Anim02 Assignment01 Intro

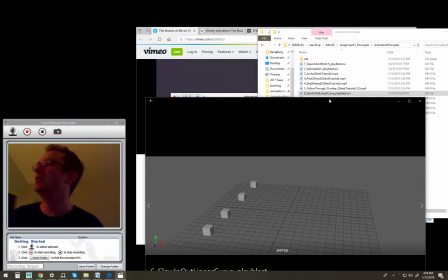[8:04]
Slow in and out linear curves.
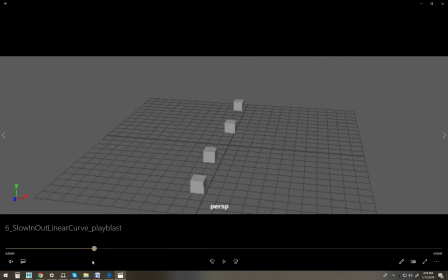[8:08]
In my example, I was showing that you can key on the same keyframe in Maya, and you can through linear curves or slow in, slow out curves, you get a lot different results. On like the cube that's nearest to us is a slow out, so it starts moving slowly.
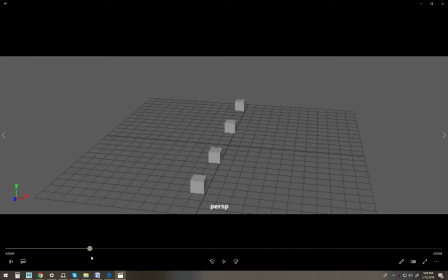[8:27]
The next cube close to us is a fast out, and then there's a really slow out and a snap in on the third cube, and then the last cube I think isn't a smooth all the way through.
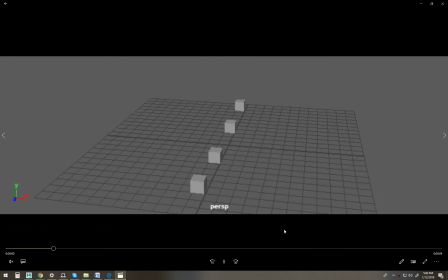[8:41]
No, it snaps in at the end. But it's just an example of like you can get a lot of different results using the exact same timing.
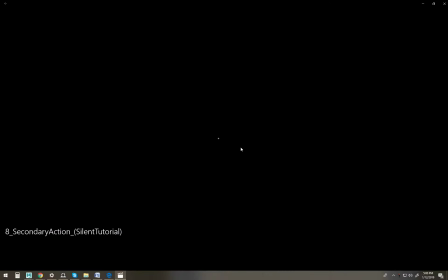[8:50]
Secondary action.
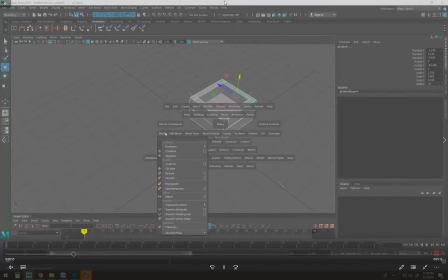[8:54]
Secondary action is like typically you'll see, I think the more standard secondary action is you'll have like there's that rig that is around where there's just a sphere, and then there's a ponytail on the sphere, and then when the ponytail moves, the hair kind of secondary reacts and it follows behind, you know? It's like just something on the thing. I'm acting out secondary reaction.
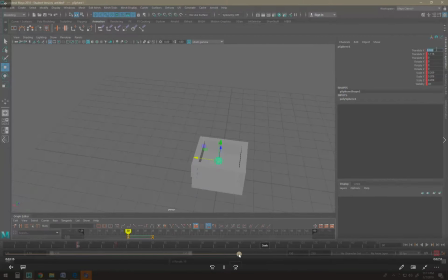[9:24]
So I want to do something different, show a different kind of example, so I just made a little box that can hold a sphere.
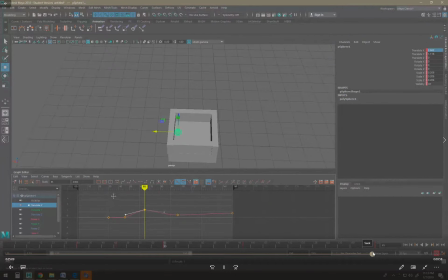[9:32]
And then I moved the box, and then I animated the sphere like the box is like how the box would influence the sphere. Kept it kind of simple. And you can see the box moves and it hits the sphere, and then it bounces. And so when the box first starts moving,
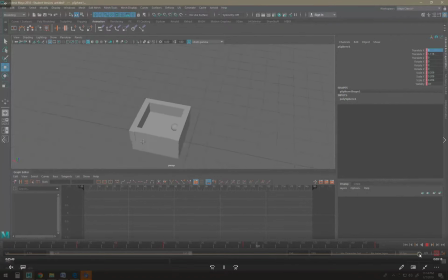[9:51]
the sphere moves just a little, and then when the sphere hits the edge of the box, it accelerates quickly, and then each time it hits the box, it slows down more significantly. It's a good example of secondary action.
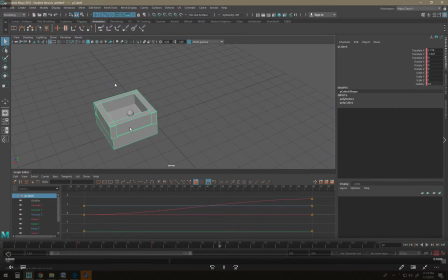[10:08]
If you're doing something like that and it's not feeling right,
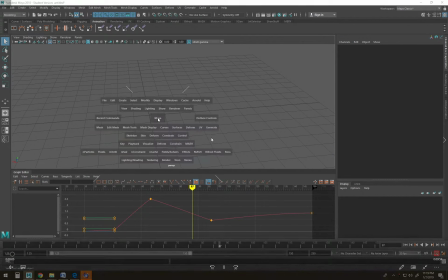[10:12]
go to like find some reference, and that would just be like a pool table. Just hit two pool balls together and see what the difference is between your animation and what's happening in the real world. What's cool nowadays, you can just take your cell phone and take reference of whatever you're trying to fake, and then figure out what the difference between your animation and what's going on there. Oh, cool! You found a ball. Sally brought me this. This is Sphero. You could do it at home. You know, hit two things together, see what happens. Okay, go ahead, Sally. You want to do it in the video? We'll do it next time, okay? We're getting almost to the end.
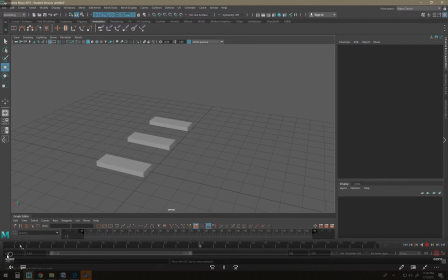[10:57]
Two more. This was me having a little bit of fun, going a little more into it. This was me, timing-wise, I wanted to show how things can feel like they have different weight just by shifting the timing around,
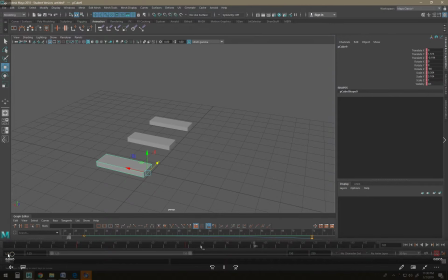[11:13]
where like the far rectangle falls over really fast and looks light, and then the middle one falls over slower, looks heavier, and then the other one falls slowly.
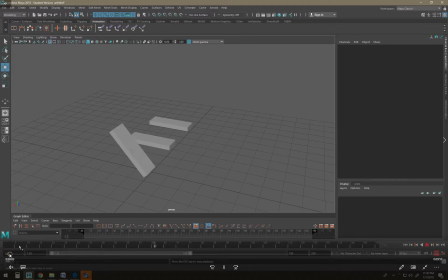[11:30]
It almost doesn't feel realistic. But I imagine if it was like a giant skyscraper or something, that's more like what it would look like, except it would crumble at the end. It was feeling weird when I was working on it, so I added the spheres slamming into it.
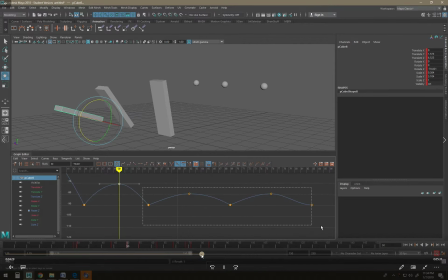[11:48]
And then I was messing around with curves and stuff. I'll put this video online if you want to see it. And you might have done this test already in Animation01, where the curves kind of decrease over time to get a sense of.
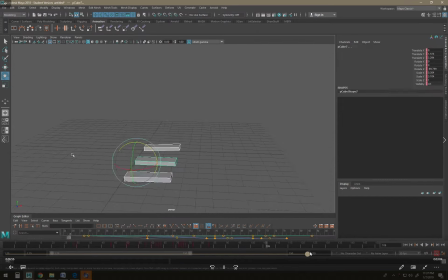[12:04]
Oh, this was me adding bounce to the thing. That's what it was.
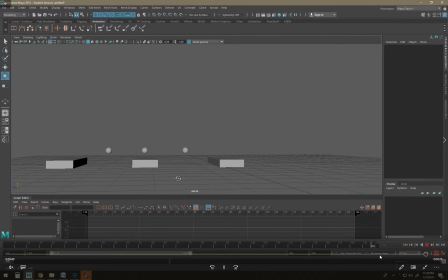[12:12]
Is it? Huh?